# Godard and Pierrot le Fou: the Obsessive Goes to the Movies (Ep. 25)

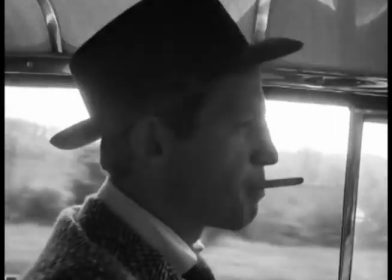Godard had launched the French New Wave with Au Bout de Souffle, which features Belmondo as a Bogart-obsessed petty criminal.
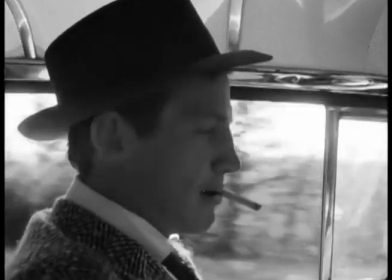The acting, the editing, and everything in that film changed the way that movies were ever made.
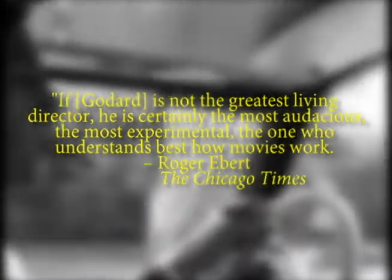In the words of Roger Ebert, If Goddard is not the greatest living director, he is certainly the most audacious, the most experimental, the one who understands best how movies work.
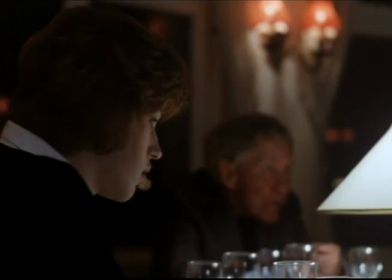Goddard kept doing weird and wonderful things, reaching peak zaniness with a near-unwatchable version of King Lear in 1989,
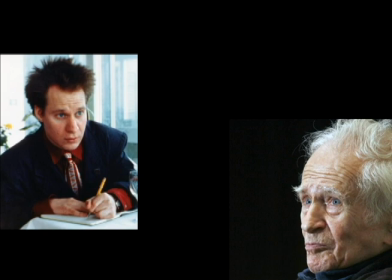starring Norman Mailer, Peter Sellers, the stage director, not the Pink Panther guy, Burgess Meredith,
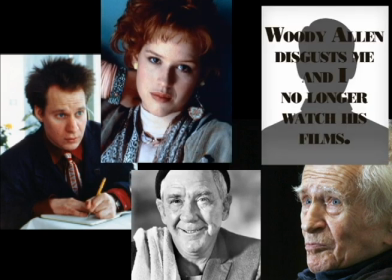Molly Ringwald, and Woody Allen.
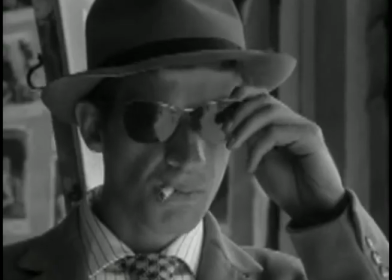Godard's career was always about the movies, from his first Bogart-obsessed crime spree to a King Lear that ends with the fool editing footage in a studio.
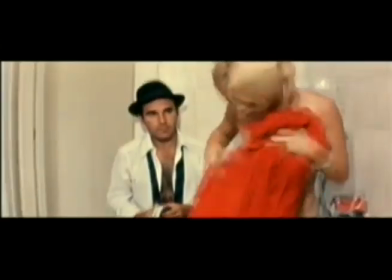He gave us the savagely cynical contempt about a starlet played by uber-famous Brigitte Bardot,
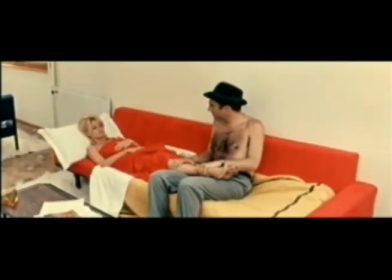thrust into a movie directed by Fritz Lang with Michel Piccoli and Jack Palance as unsavory characters along for the ride.
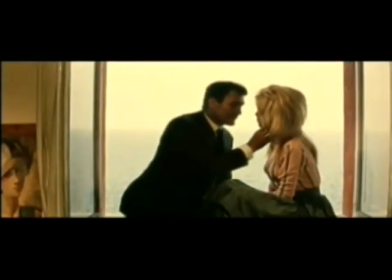Again, a completely bizarre and inspired cast.
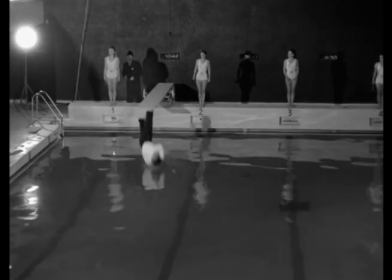And he also made the deliciously creepy Alphaville, which feels like someone taking their sci-fi and film noir toys out and mashing them together.
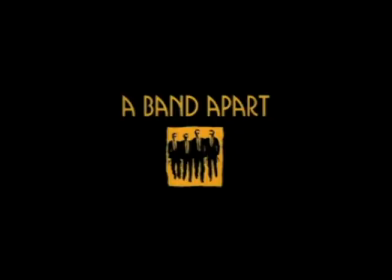And Bandapar, which Tarantino adopted as his production company's name, and which riffs on gangster films, dance scenes, and montages.
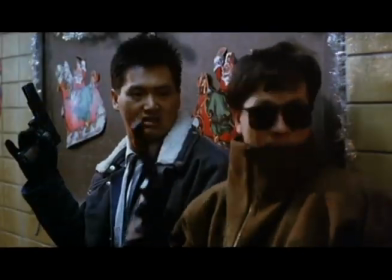Tarantino clearly watched Bandapar on repeat while making Reservoir Dogs. Reservoir Dogs' story is Ringo Lamb's City on Fire, but the tone is all Godard.
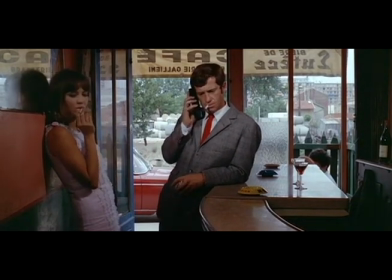Pierre Rolifou is a love letter to American cinema, done in a way that no American film could.
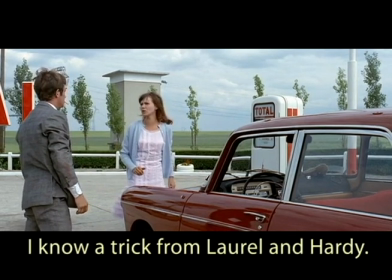You've got references to Laurel and Hardy, gangster
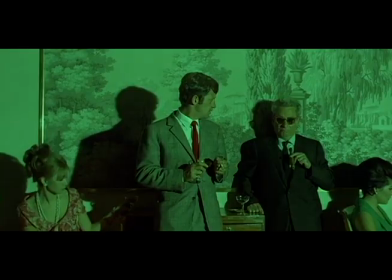movies, musicals, a cameo by director Sam Fuller,
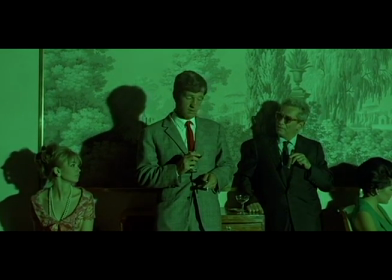Belmondo's character
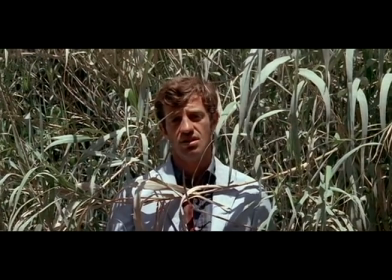always trying to be a Bogart clone and failing, due to his lack of Bogart's morals or courage.
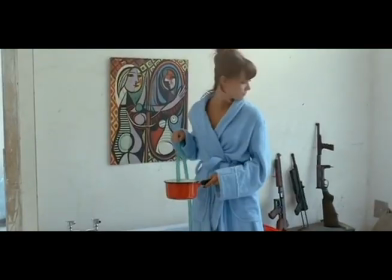Pierrot Lefou is also a love letter to art, both painting, which is everywhere in cheap prints tacked onto hotel walls,
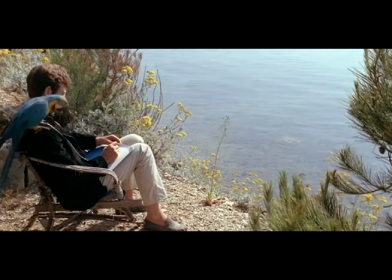including, of course, Pierrot, and literature, especially adventure literature. Within 60 seconds, the film name-checks
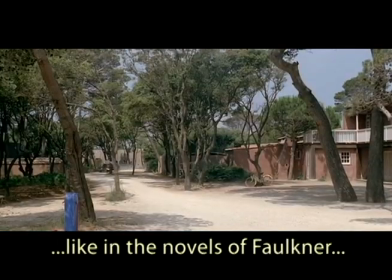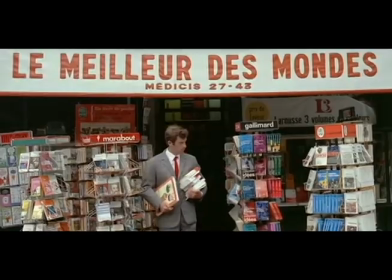and comic books. For the first half of the film, Ferdinand carries around a graphic novel, La Bande des Pieds de Nicolet.
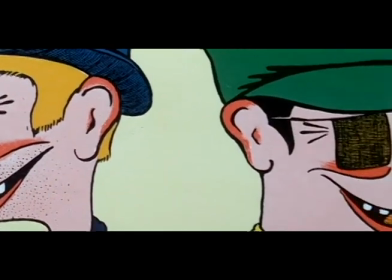In France, graphic novels, or BD, are part of mainstream culture. Asterix, Tintin, Luke e Luke, and more adult fare, like the work of Mobius, Inky Bilal, and Hugo Pratt.
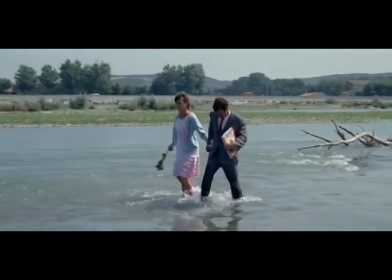These are normal features of middle class life, not nerd culture specialties.
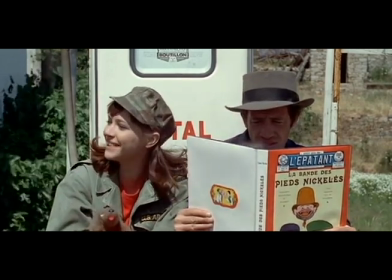This movie showcases that sensibility, partly by keeping Pierre Nicolet on screen constantly, and also by treating its cinematography like a four-color fantasy.
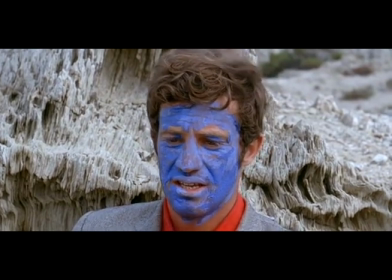Colors are vibrant. I asked my wife why Pierre Rowe would paint his face blue, when Pierre Rowe's is often painted white, at least post-Paul Legrand.
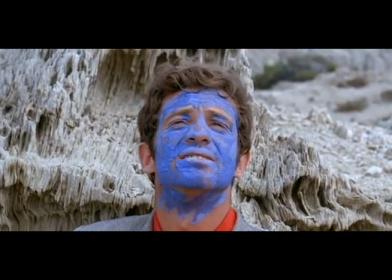And she incisively said, well, this looks cooler, and I can't argue with that. Shots are set up like the cramped but carefully chosen frames in a BD.
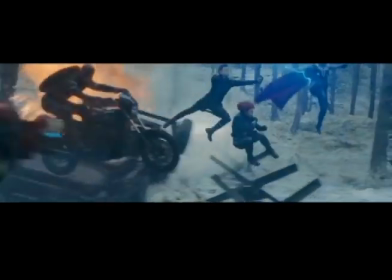Quite opposite to, say, an Avengers film, where shots mimic splash pages by Alex Ross.
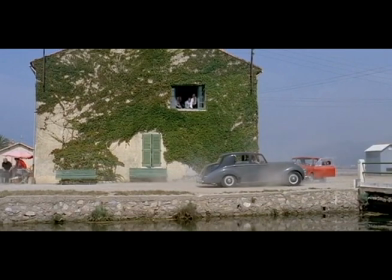The tone also keeps that bédé feel, very much in the realm of Tintin. Fun and adventurous, but distant.
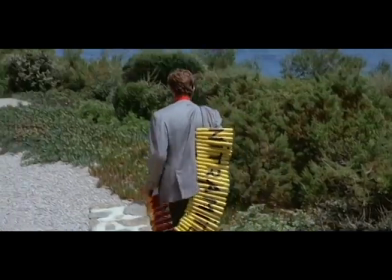The ending is tragic, but you can't take it seriously.
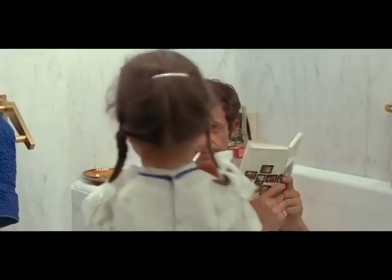The Mediterranean Sea plays a role, just like New York in an American rom-com. At the beginning, Ferdinand is in a bathtub, reading a tiny art history book to his daughter.
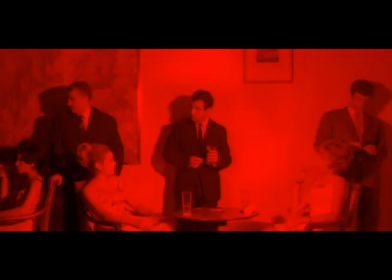It's claustrophobic, just like the cocktail party scene that follows.
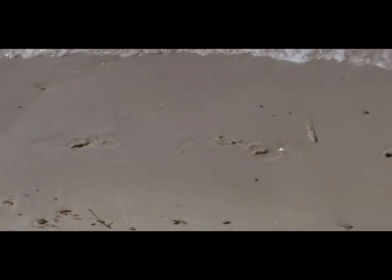You can feel the relief as the scope expands to southern France. the sea equals eternity, or maybe le néon, the nothingness.
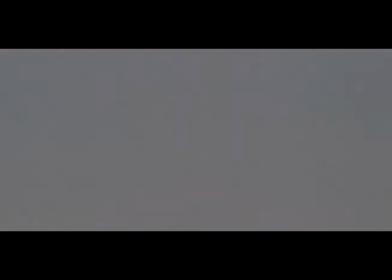Goddard says this almost directly at the close of the film.
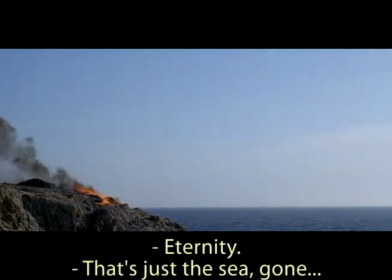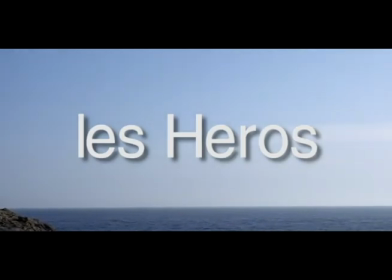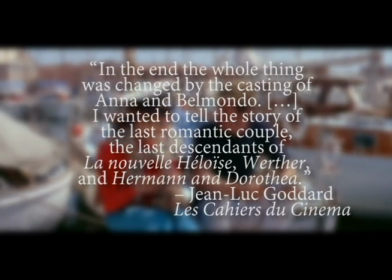In the end, the whole thing was changed by the casting of Anna and Belmondo.
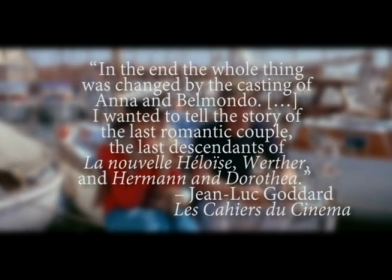I wanted to tell the story of the last romantic couple, the last descendants of La Nouvelle-Éloise, Werther, and Herman and Dorothea.
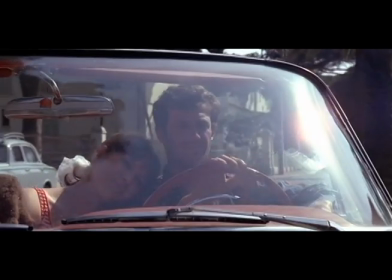Goddard, Le Cahier du Cinéma. The hero and heroine of this movie clearly have different things on their minds.